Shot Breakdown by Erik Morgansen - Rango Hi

I'm Erik Morgansen. This is my shot breakdown.
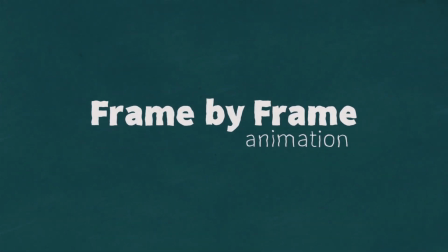In this video I'm going to talk about taking reference from a live-action human performer and applying it to a stylized animal character. In this case, the human performer is the great actor Bill Nighy, and the stylized animal is that of Rattlesnake Jake from the movie Rango.
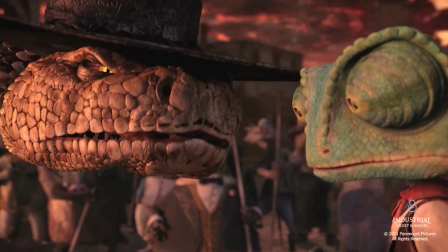[0:24]
I'll let the shot play through here.
About how you killed all them Jenkins brothers with one bullet, wasn't it?
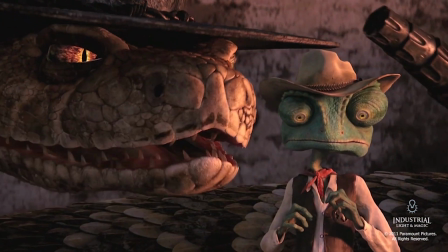[0:31] Isn't that right? All these good folks here believe your little story.
Now that we looked at the finished version of the animated shot, let's talk about the process that I used to get there.
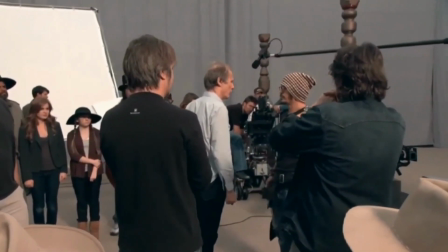[0:43]
First, I'm going to take a look at the on-set reference from the vocal performance for this shot. I'll let this play through a couple of times.
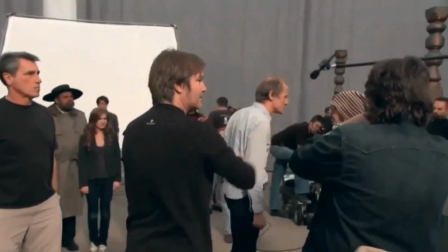[0:51] I hear you've been telling all about how you killed them Jenkins brothers with one bullet, wasn't it?
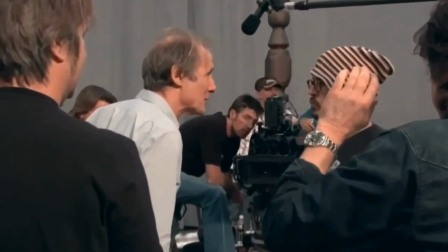[1:00] Isn't that right?
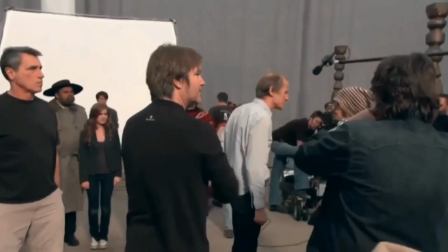[1:03] I hear you've been telling all about how you killed them Jenkins brothers with one bullet, wasn't it?
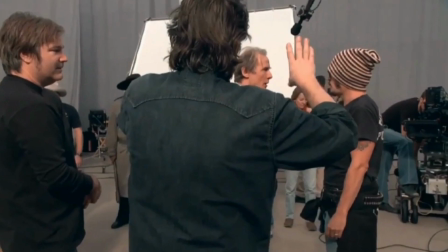[1:12] Isn't that right?
One thing I should point out that makes this reference different than what you typically get from a movie set is that the director here, Gore Verbinski, he shot this film as though he was shooting a live-action film. So when we have the vocal performance recorded here, it's in a set with cameras and all of the actors assembled together.
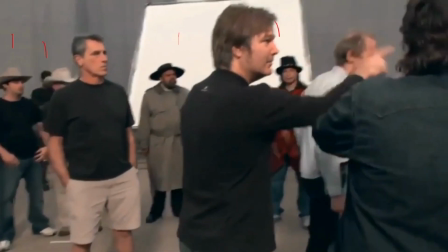[1:31]
So all these people in the background, these are the characters that are going to appear in the final scene.
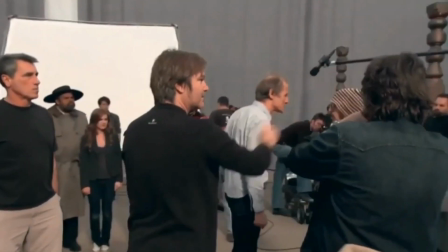[1:35]
And so what that gives us is that allows our actors to, instead of just being in isolation in a sound booth during this recording, which is what we usually get, they now have other actors to play off of, and they can change their attitudes and the volume of their voice, their focus, and their gaze based on what's going on around them.
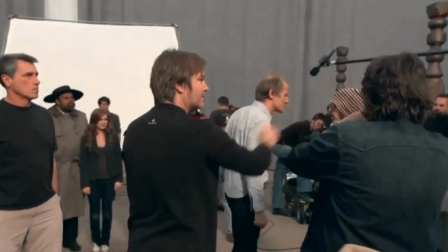[1:53]
And they can react in a real-world way rather than just using their imagination. So now let's take a look and see what Bill did in this performance.
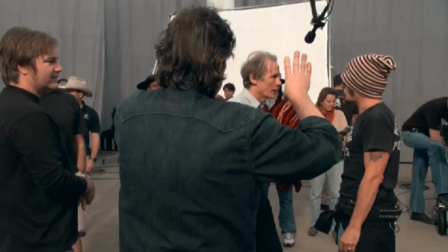[2:02]
We can break this performance into two pieces, essentially. He's got this part at the beginning where he's focused directly on Johnny Depp,
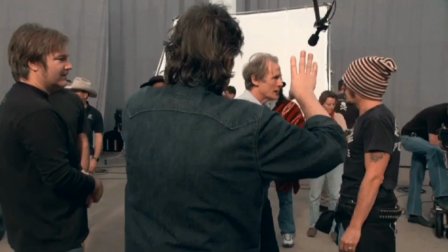[2:09]
and I realize it's a little bit difficult to see with all the chaotic stuff going on in the scene, but we catch most of it here.
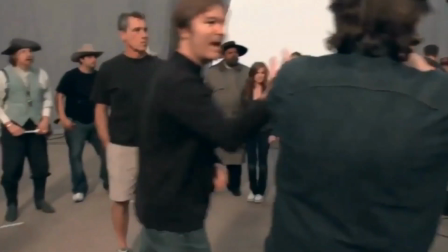[2:14]
He's very still and focused, and then up to this point, same thing.
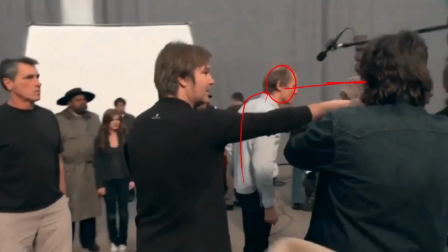[2:19]
He's just here with his gaze directed, and then once we get to the middle of the shot, he changes his attitude a little bit.
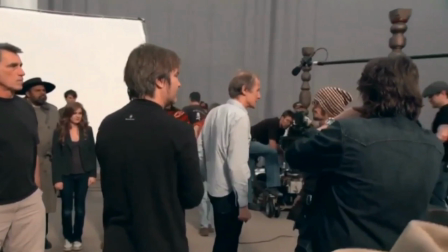[2:26]
It's difficult to see because of this camera move, but he shifts his weight forward with his hip and around this way,
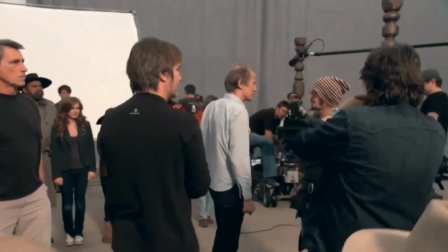[2:32]
and stands up a little bit taller here, like this, and then he goes into this sort of feinted
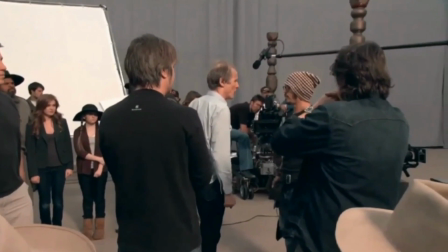[2:38]
act of being impressed by some antics that Johnny Depp was up to as the Rango character earlier in the movie. And he's got this snaky kind of thing that he does with his spine here. We can see where he puts this twist in and coordinates it with the words in this kind of like swaggery way, as he says,
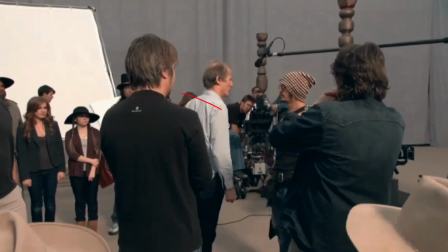[2:59]
with one bullet, wasn't it? And we can see there's some twist in the spine and some shake in the head where he's twisting it from side to side.
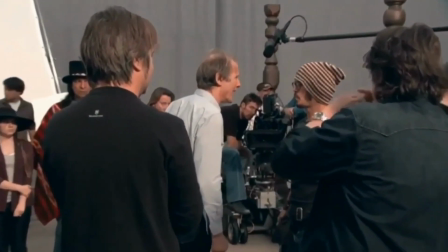[3:06]
And then after that, he goes into this laugh where he brightens up a bit and he sinks backwards a little bit,
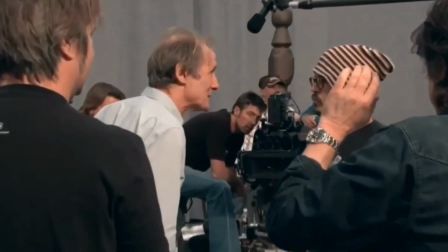[3:17]
and then he gets serious.
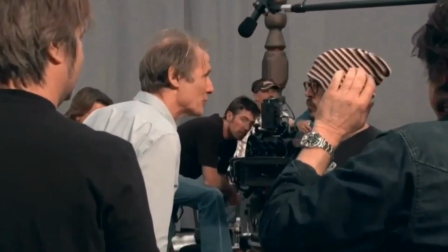[3:19]
He pops his eyes open here, and he's kind of directing this question at Johnny Depp's Rango character.
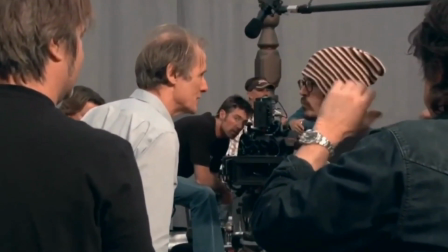[3:26] Isn't that right?
So he's digging into him a little bit and then pushing in a little bit closer.
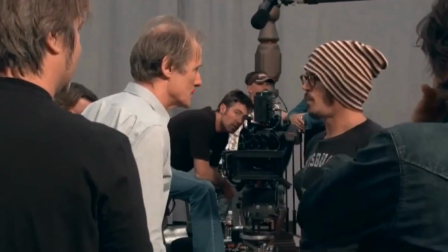[3:33]
Those are the things I can look at to make sure that the attitudes and the accents all work properly.
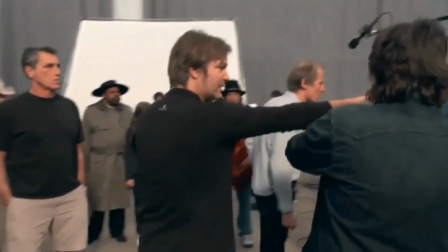[3:37]
So now what I'm going to look for is some places where I can take his behavior and kind of link it to what a snake would do.
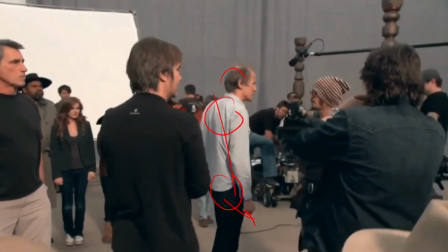[3:44]
So I know this little swaggery thing he's doing here, I can use that to put some twist in the coils of the snake there.
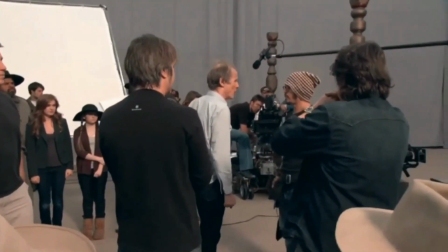[3:52]
And this head shake thing he does here on
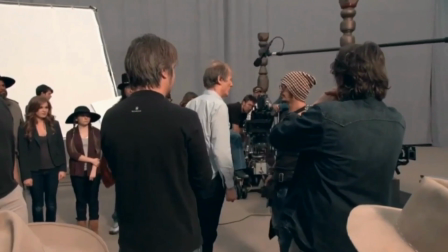[3:57]
one bullet, like that, I feel like that's something I've observed snakes do, but I'm going to try and find some reference to reinforce that.